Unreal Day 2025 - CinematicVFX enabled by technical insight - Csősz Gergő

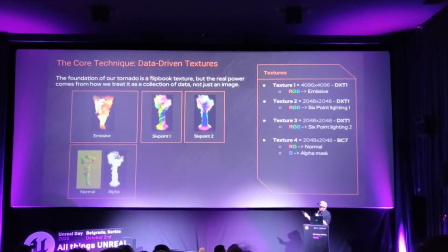8:16 To get back our normal map's blue channel,
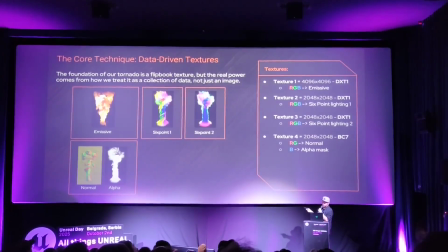8:19 we can calculate it in the material with the node-derived normal Z. We also keep the resolution as 2K.
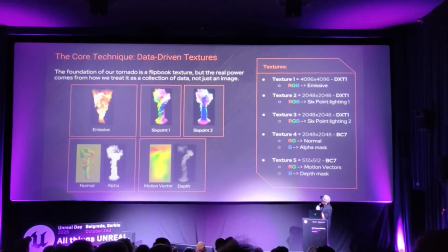8:30 Last is the motion vector texture, which can use the same BC7 compression,
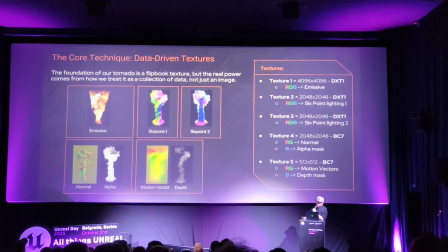8:34 since we need only the red and green channels from it, so that we can pack the depth and texture into the blue channel. We do this so that we can later deform a subdivided plane in order for our effect to be more grounded in the scene and to have a bit more volume.
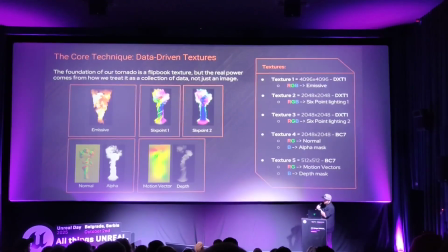8:52 This can be very low res, like a 512 by 512 resolution for simulations like this that are viewed from afar.
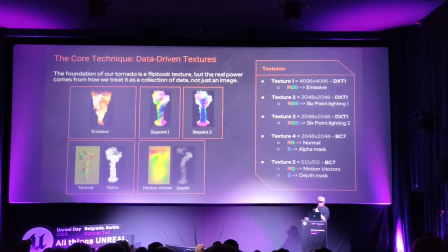9:01 The downside appears when the flipbook is slowed down. So like pixelated low-res UV movement can be seen, but this can be taken into consideration when creating such an effect, like in this example. This isn't even noticeable in this example, so I just went with this.
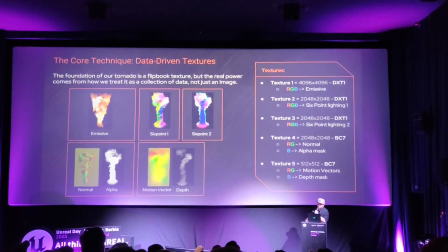9:21 For faster movements like this, it is totally acceptable. Another good idea why to use BC7 here is because we already have a very low-res texture, which is, as I said before, 512 by 512, for which we can get a better looking compression in this manner,
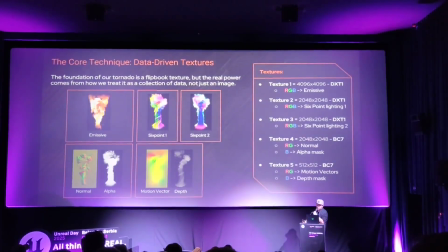9:38 rather than using other cheap compression methods. With other methods, it would look overly pixelated.
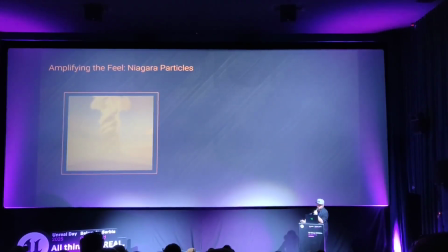9:48 The flipbook provides the shape, but Niagara gives it life.
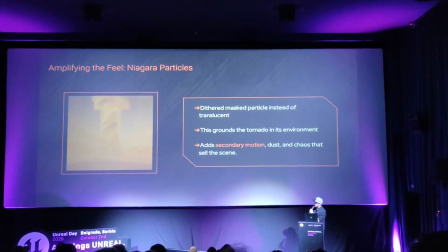9:56 Simple, efficient dittered mass particles instead of the ones
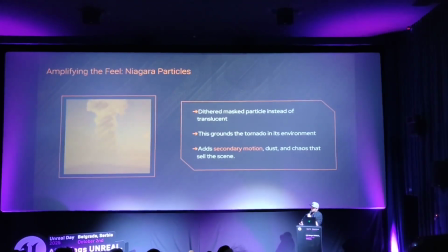10:00 what makes it much more sand-like, while also making it more efficient to render.
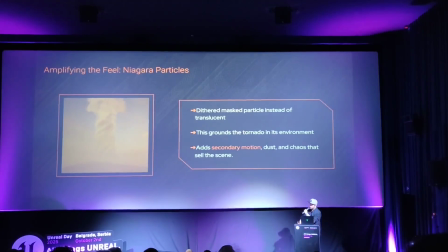10:06 Using dittered mask materials is a really good way of producing particle effects that don't need sharp details, and they move fast compared to the actual scene.
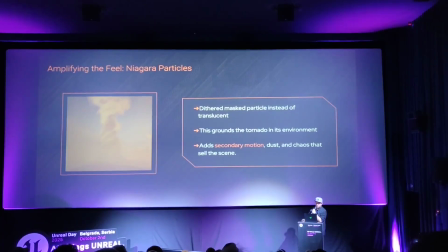10:14 This also goes hand in hand with temporal anti-aliasing.
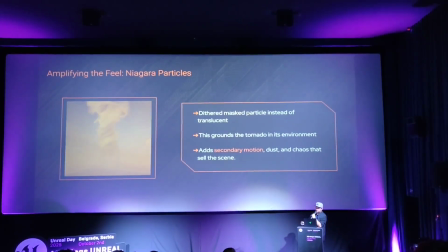10:21 These particles create the swirling sand and dust that ground the tornado it's in environment.
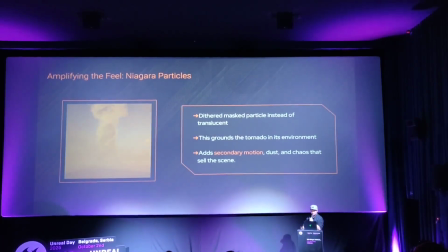10:27 This adds also an essential layer of secondary motion, dust, and chaos that sells the entire scene.
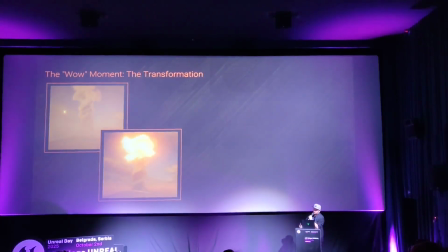10:37 A great cinematic moment needs a narrative beat.
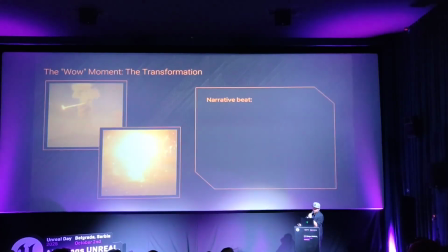10:43 For this effect, it was the transformation.
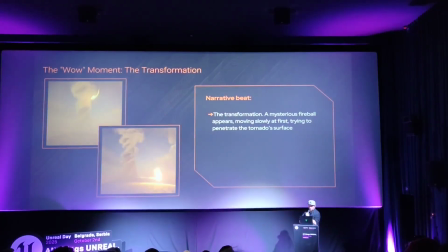10:47 A mysterious fireball appears slowly at first, trying to penetrate the tornado's surface.
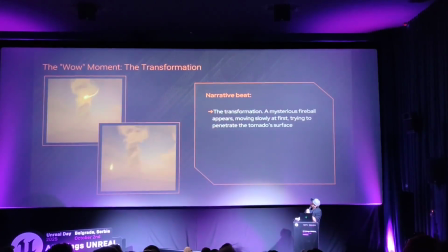The fireball gets angry and slams into the tornado aggressively, triggering a dramatic and violent transition into a vortex of fire.
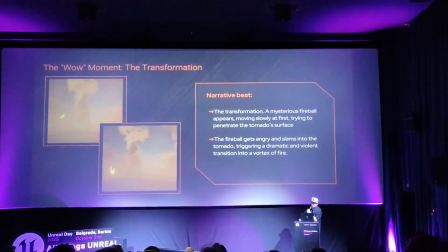11:07 Sometimes effects don't need to make sense, but if they give strong feedback, we feel like it's working.
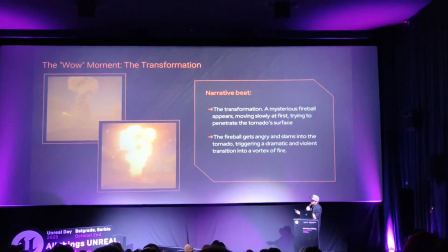11:13 Like in this example, why would this fireball would want to ignite the tornado? Who knows, but it doesn't matter because the feedback is clear. It's cause and effect.
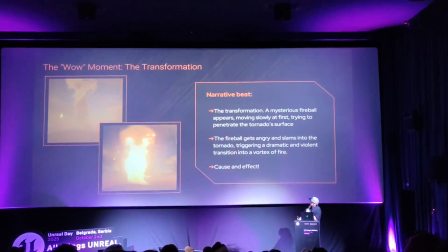11:25 Why is this transformation is so interesting? Because the effect uses a looping texture
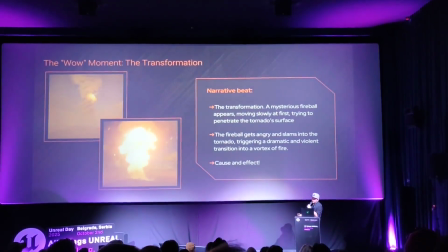11:34 entirely, so that the entire sequence can be played even in the background, like for example,
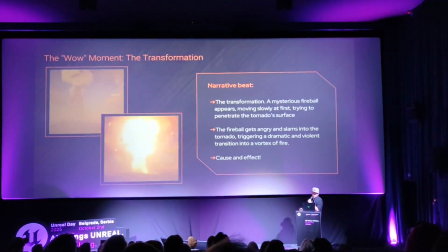11:38 until the player reaches a certain trigger or in a cutscene.
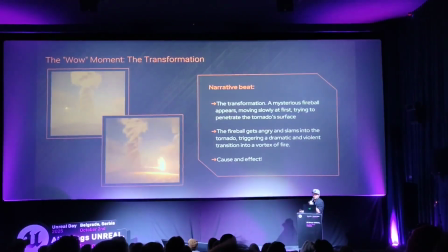11:43 But also because the way the transformation is made. So let's see how it was that done.
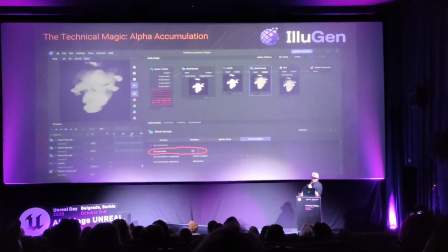11:52 This is called alpha value accumulation.
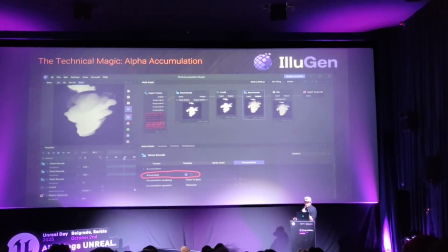11:56 What we see here is DjangoFX's new software called Illugen, which we'll go through the process real quick on how this functions. First, we import our emissive flipbook texture into Illugen from Embergen.
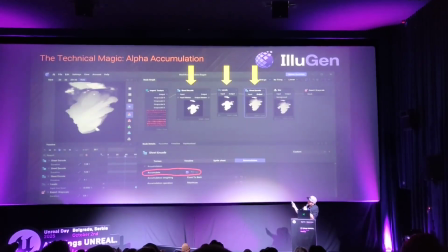12:13 Next, and decode its red channels. We use the red channel here from the emissive texture because fire mostly contains red values, so that we can work it with it much more easily.